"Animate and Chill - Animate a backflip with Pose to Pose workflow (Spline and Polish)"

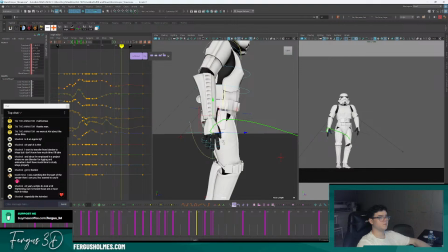[83:24]
That one.
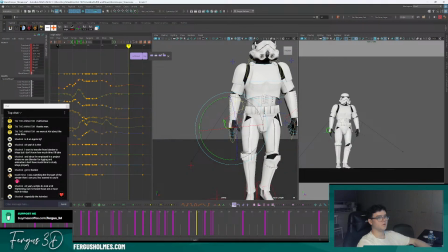[83:30]
So I want that kind of bigger rate.
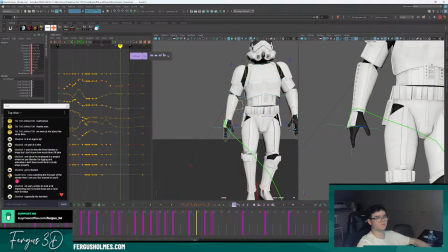[83:36]
That's still not that nice an arc. I want to. This is too straight here. So I think bring this up in space a little bit. Bring this down in space a little bit. And as
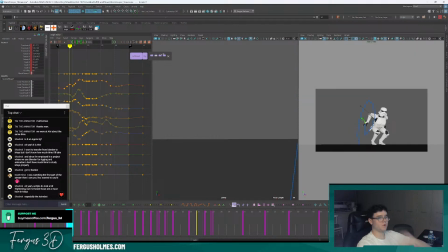[83:52]
I think what I might do, I might do a quick stream tomorrow for the polishing, because I think this has a lot of polish left to do with the fingers and stuff.
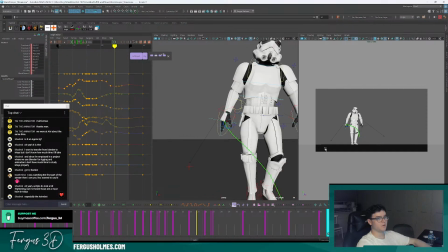[84:01]
So I'm going to get the splining of the body done today. And tomorrow, at the same time tomorrow, guys, I'm not going to finish yet. I'm going to do 10 more minutes. But at the same time tomorrow,
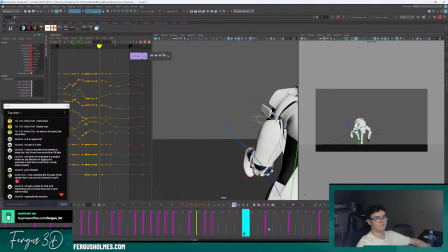[84:09]
I will do the splining of the fingers and like anything else I think could be polished.
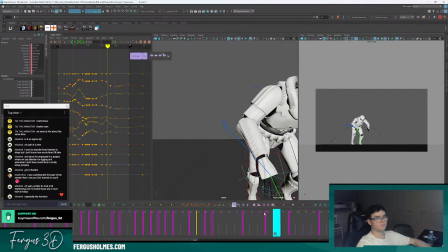[84:20]
Cool. I think that hand makes more sense now. I'll take you home.
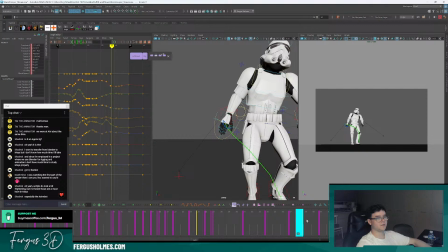[84:26]
It's kind of dragging up, and then it's going to go over the top and then swing back into the body.
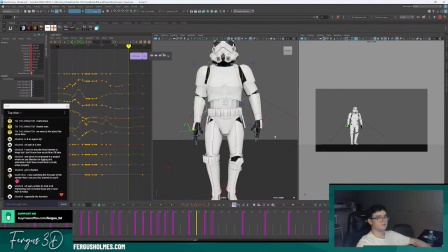[84:31]
Yep. Let's do the same thing for the other arm, something similar.
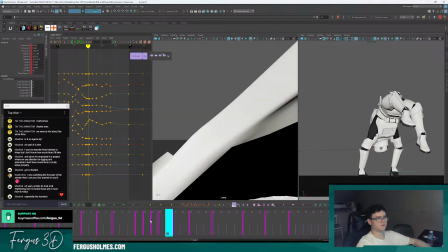[84:36]
But if there's any hotkeys or buttons I'm using which doesn't make sense to you, because I have got a lot of hotkeys I use, then please do ask me.
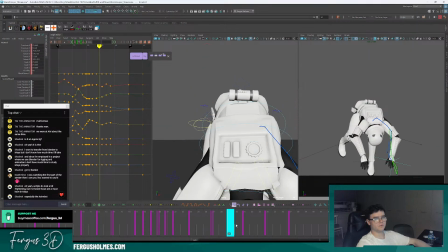[84:48]
Or if you're watching in the future, just leave a comment down below and I will definitely reply.
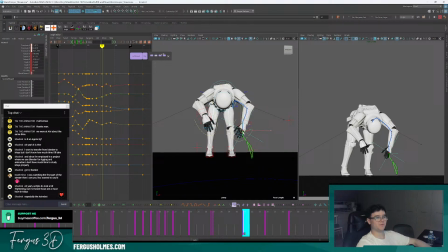[84:52]
I'm still at the stage of my YouTube career where I reply to every single message and every single question.
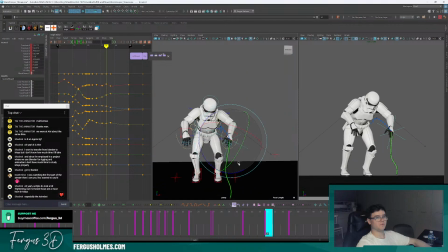[84:58]
So please do ask away. Drag more. So the difference is this is kind of the opposite. Because it's on the other side of the body, it's going to do a bit more different things.
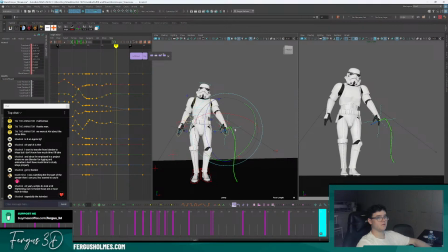[85:12]
It's going to drag a bit further because it's going to be like coming away from the body. So the hips are going this way, so it's going to drag behind it. And then as it comes in, maybe here, and bring it across a bit more.
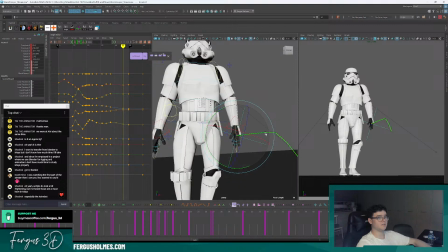[85:27]
I can even rotate this in slightly just to get a bit of like fake finger animation. So you see how that settle? It kind of works.
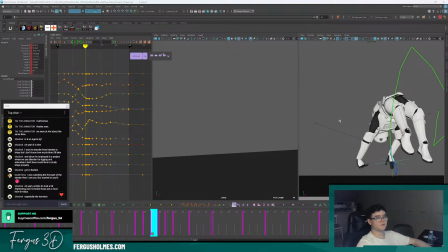[85:41]
I think that makes sense. Let's look at this a bit more.
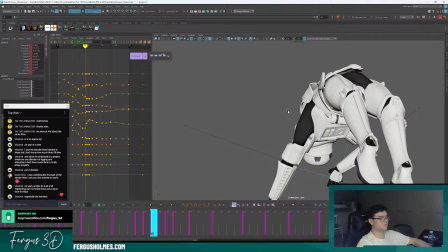[85:47]
Oh, no, wrong button. Okay.
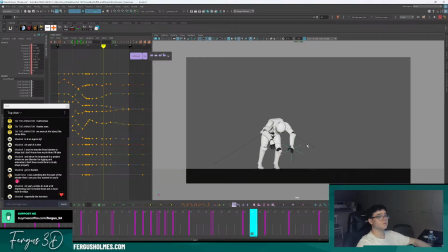[85:53]
Look at this now. Okay, well, it definitely has some settle. Whether it's too much and too cartoony, I don't know. But I guess for the workflow demo I'm doing, it kind of makes sense.
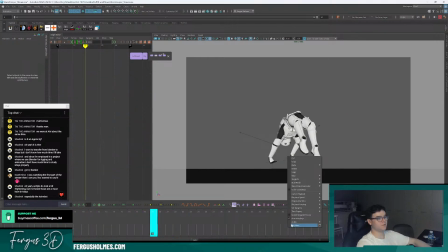[86:12]
Let's play by step one more time, just to get the frame rate correct.
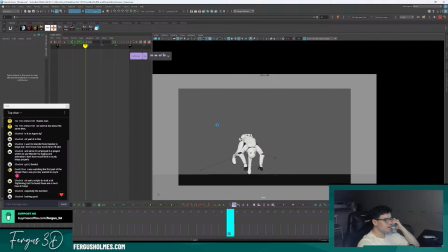[86:20]
Alright, cheers, man. Yeah, this was a very spontaneous, like random stream.
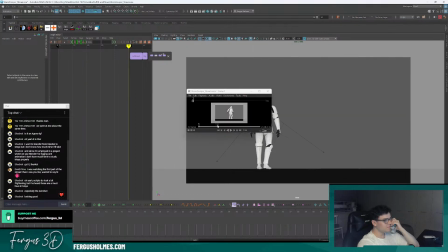[86:28]
Well, starting from yesterday. I'm just trying to just do. I don't actually work like this at the office.
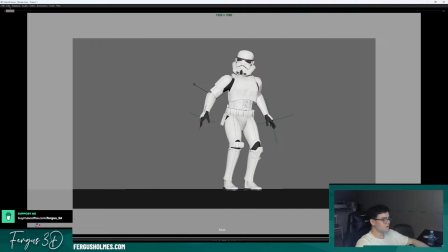[86:33]
At the office, I work very differently. But I do want to practice doing step key. I guess for a basic beginner exercise, which is about, I guess if you take out the talking time for the stream, it's about 2 hours worth of animation.
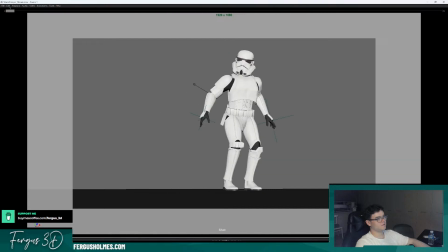[86:52]
It's fine. Yeah. Cool.
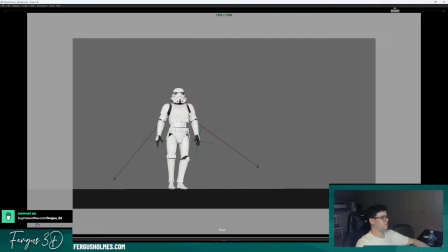[86:57]
Okay. I've got 15 minutes left, I guess. Let's just do a quick finger pass, and I might actually call it done.
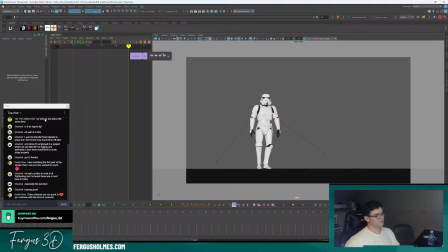[87:06]
Oh, thanks, man. I am definitely going to continue. Don't worry. I have a few things planned. Actually, I've got quite a lot planned. I have to fit this around my day job, which is, well, I'm also an animator, obviously.
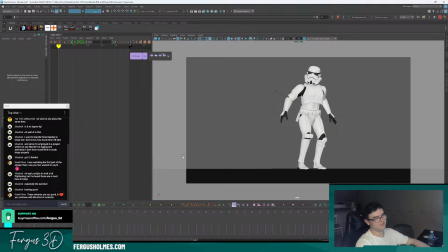[87:18]
So I animate all day, come home, have dinner with my wife and daughter, and then animate more on stream.
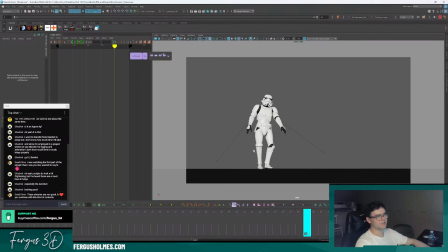[87:25]
But I have got a lot of things planned. Mostly creature stuff, and like, I like animating creatures.